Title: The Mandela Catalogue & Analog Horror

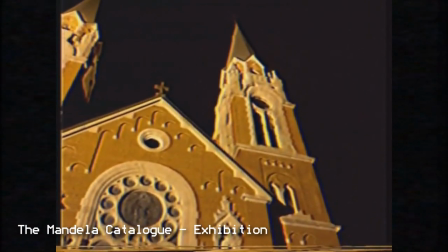It utilizes more real-life footage and photos that create a sense of realism and
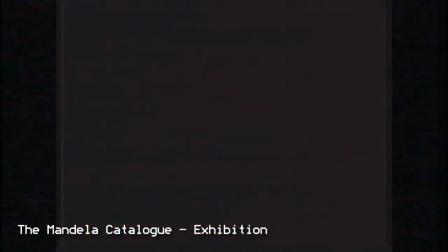genuine unease in many of the sequences that also adds a level of production value.
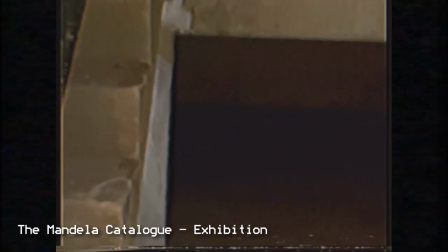The dark church, the forest roads,
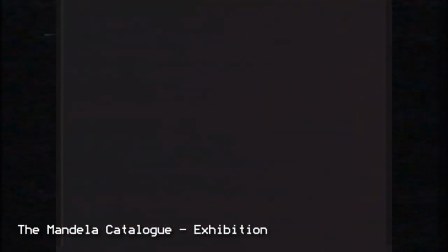and the meta-inclusion of a camcorder actually filming in analog television is creepy and legitimately interesting and engaging to watch.
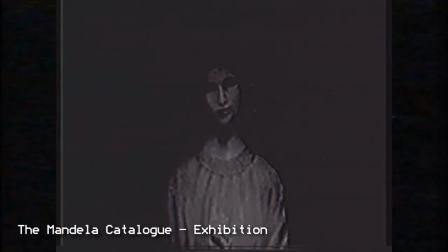And that false prophet, Angel, character is brought back in a less cartoony, more subtly upsetting manner that really sells the character as something to be afraid of. It's not 100% perfect, but it has me really excited to see where the Mandela Catalogue goes. It's a leap forward in quality from the previous videos, and it just makes me think a lot about what analog horror's future is in general, which leads me to my next section. Analog horror as a genre right now online is very saturated. And the Mandela Catalogue is in no way the only one guilty of some of the criticisms I've laid out in this video. Creepy faces in the dark, unsettling classical or opera music playing quietly in the background. And these tropes exist for a reason. They're creepy. But once you use them enough, you start being able to pick up on the patterns and they become less scary. It's the same reason a lot of people aren't scared by horror movie jump scares anymore. Someone hears a noise. They slowly approach where the noise came from, perhaps behind a door or a curtain. Tension builds.
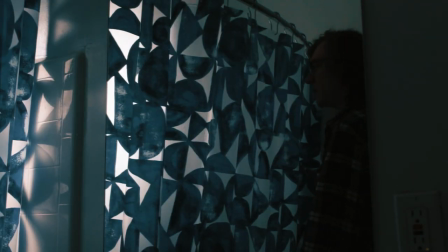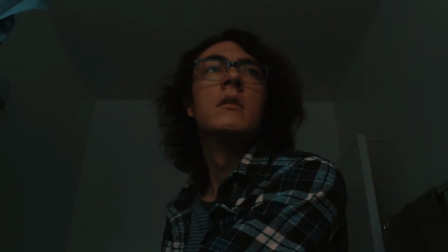The person rips the curtain away to find nothing is there. The tense music stops.
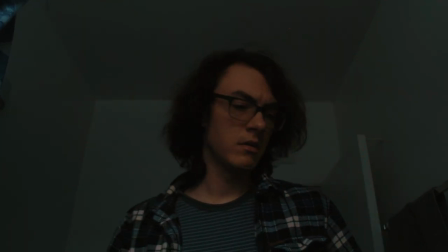There's a sigh of relief.
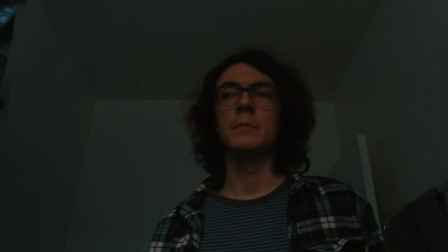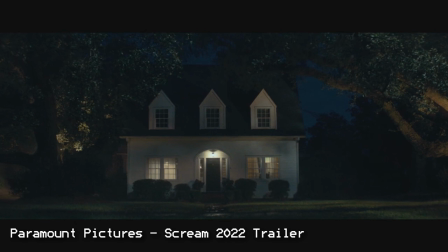And then boom, jump scare. That's supposed to be surprising. But after the 50th time seeing that setup and punchline, much like the attack helicopter jokes,
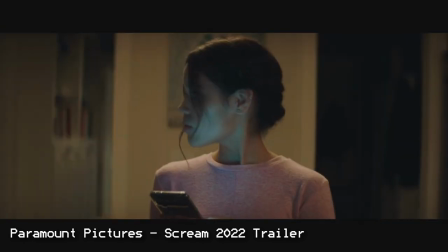it loses even its jarring aspects and not only becomes ineffective, but just plain boring and groan-inducing.
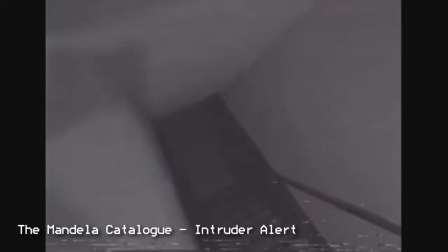Analog horror has many of these issues as well, even to the point where I think the VHS aesthetic is on the verge of being overplayed.
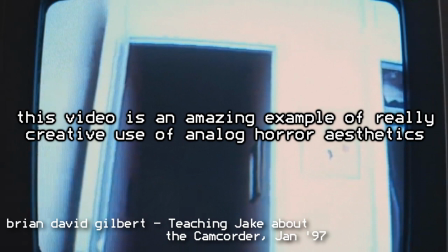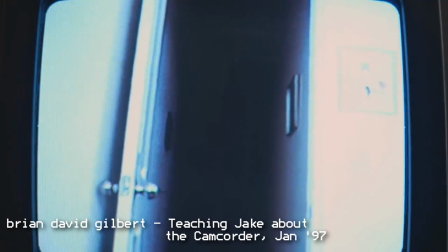What needs to happen for analog horror to continue is new creators need to come in and shake up the formula. This kind of happened with Squimpus, with the FNAF VHS tapes. And now a lot of those things that were in those original videos have become oversaturated in themselves. And that's not necessarily Squimpus' fault, because Squimpus found a really good, effective setup for these types of videos. But we need more people like Alex to keep coming in and innovating and moving it further.
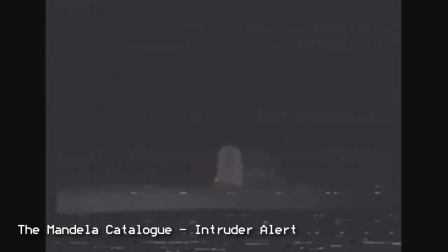Analog horror is very closely associated with, and could arguably be a subcategory of, unfiction, series that attempt to portray themselves as existing in their own canonical universe.
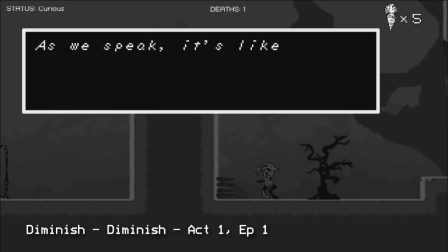Something like Diminish, that does fall into the This Game I Found format, sure, but is impactful and unique nonetheless, I think should be a great place to look for analog horror writers and creators.
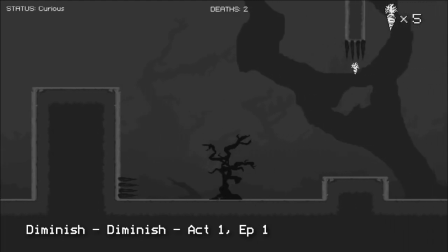Looking outside of the fandom to see what makes other pieces of media effective can be a great way to innovate,
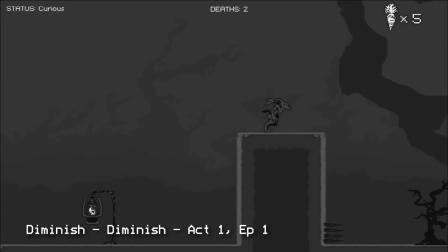and I hope we see more of that in the future, especially with something that has so much potential like the Mandela Catalogue. Thank you all so much for watching. Shout out to Wendigoon and Alex and the whole community that is built around the Mandela Catalogue. It is super cool to see an original horror IP grow so big like this. Also, you know, if you liked what you saw in this video, maybe subscribe. And yeah, also follow my Twitter and Twitch and second channel and all that. To vote on what I cover next, you can go to my Patreon. And yeah, I'll see you all next time.